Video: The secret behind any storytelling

hello everybody welcome to the channel tmbz here this is not actually my first video my first video was actually a short film but this is only my first video you can direct it to the camera so that's why i said welcome by the way if you are new to the channel consider subscribe as you saw from the title i'm gonna show you the bts from the last video i posted called empty yes empty is basically a short film that i've made by my
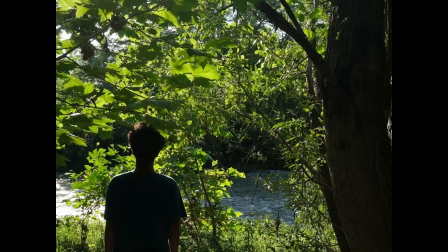own self i mean i i was everything i was the actor
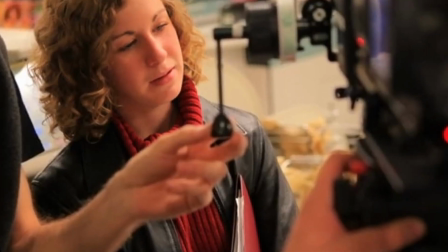i was the director the producer the gaffer the cameraman i was everything so in this bts behind the scene i'm gonna show you the process that i did in order to make this short film this masterpiece i mean it's not a complex story it's a really really simple story that i i thought it would have been good to try and you know and experiment so guys if you haven't seen the short film i will link the video down in the description right here so go and check it out come on go now even even right now you can come back and watch the video again so guys sticking down to the video i'm gonna show you the videos now yes go so
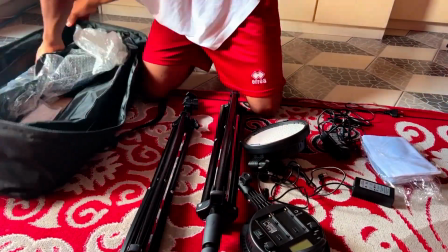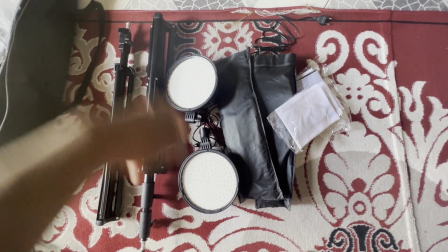guys as you can see i got these two t-stands and these two panel lights you know this is the led light and this is going to
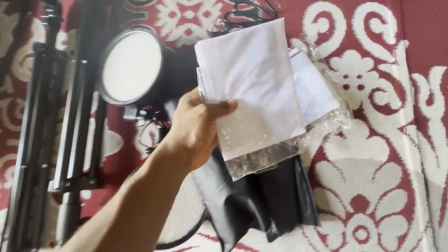be the soft box all right so i'm gonna show you right away and this is going to be uh the diffuser just to to get you
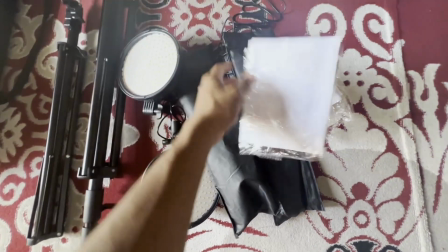know the light more soft and yeah let's see now again i'm gonna show you everything
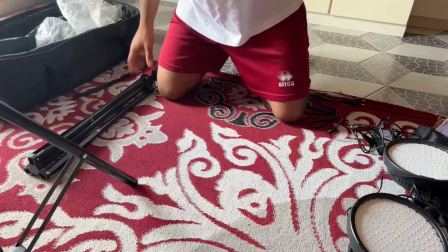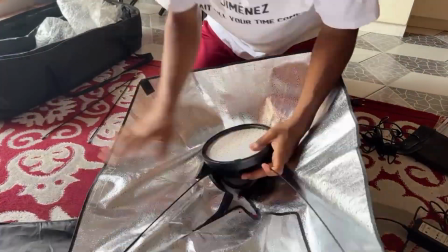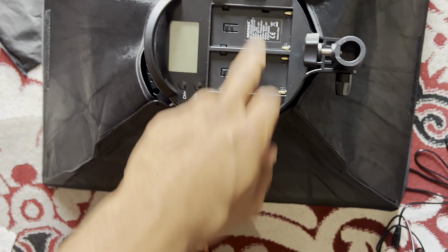i just uh settled this one there is going to be some batteries here but unfortunately i don't have it so i will need to plug
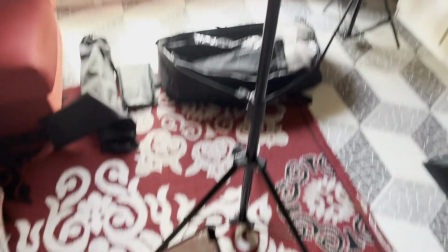one of these because i don't have any batteries so yeah now i'm gonna put it on the stage on the c stand and i'm also gonna show you
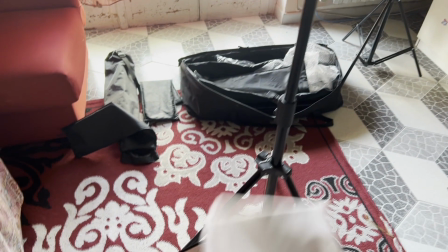where i put this this diffuser uh you know in front of this led light so let's see again
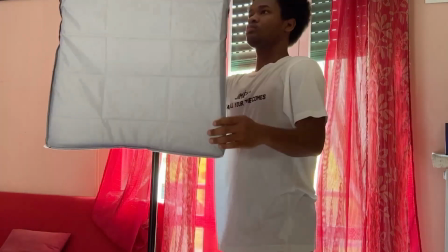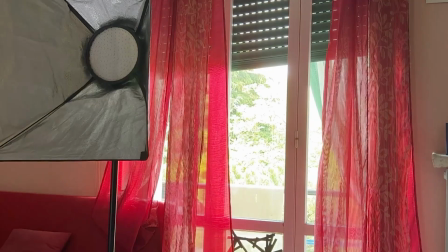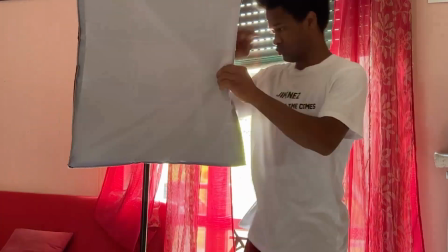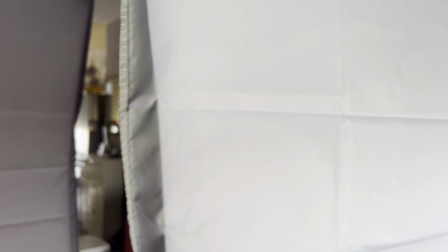as you see now guys you see this is like the diffuser you know with this always diffuser right uh so i'm done with it i
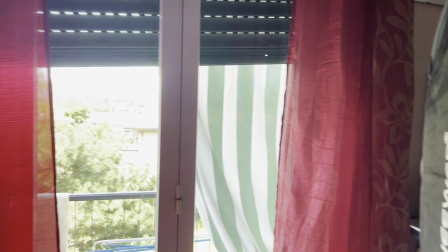just put it you know this lady light near to the window because i want to imitate this light from the window here just to give me the feeling
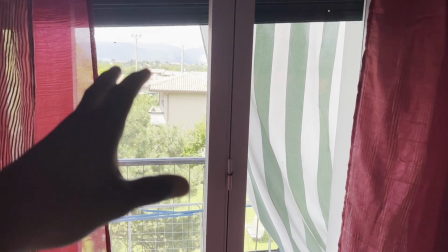that you know there's a light coming from the window but this light the natural light is not enough bright you know for the camera so that's
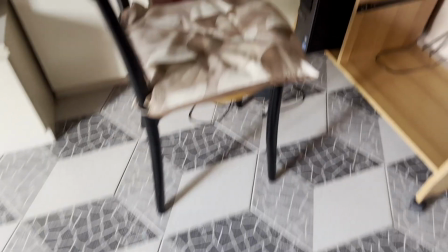why i just put it this one this led light right here the scene is here you know remember the chair and here for those people who just
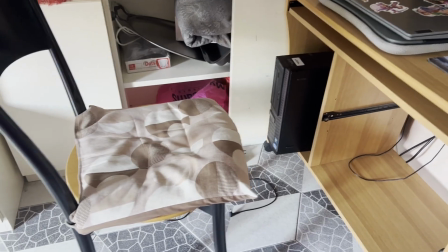saw the the shorts that that was the scene so i'm just gonna you know emulate
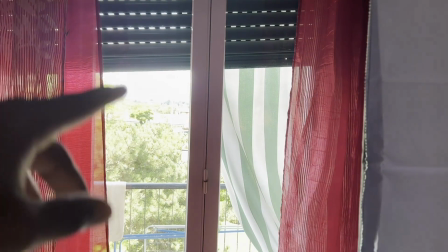you know the natural light outside the window by this led light
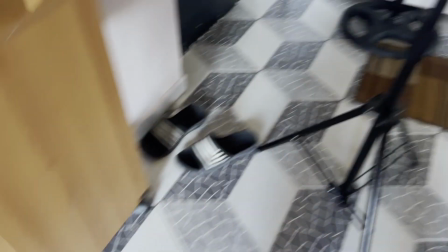yes and also there's another light here right so this soft box here
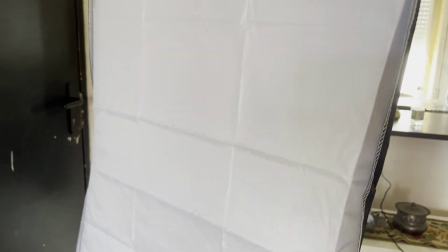I'm gonna show you the difference between weak and without the light you know
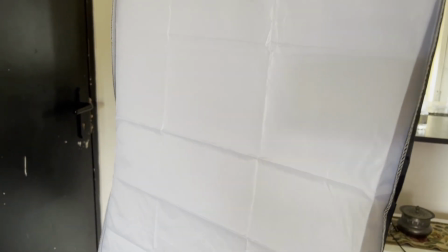the scene so let's take it to it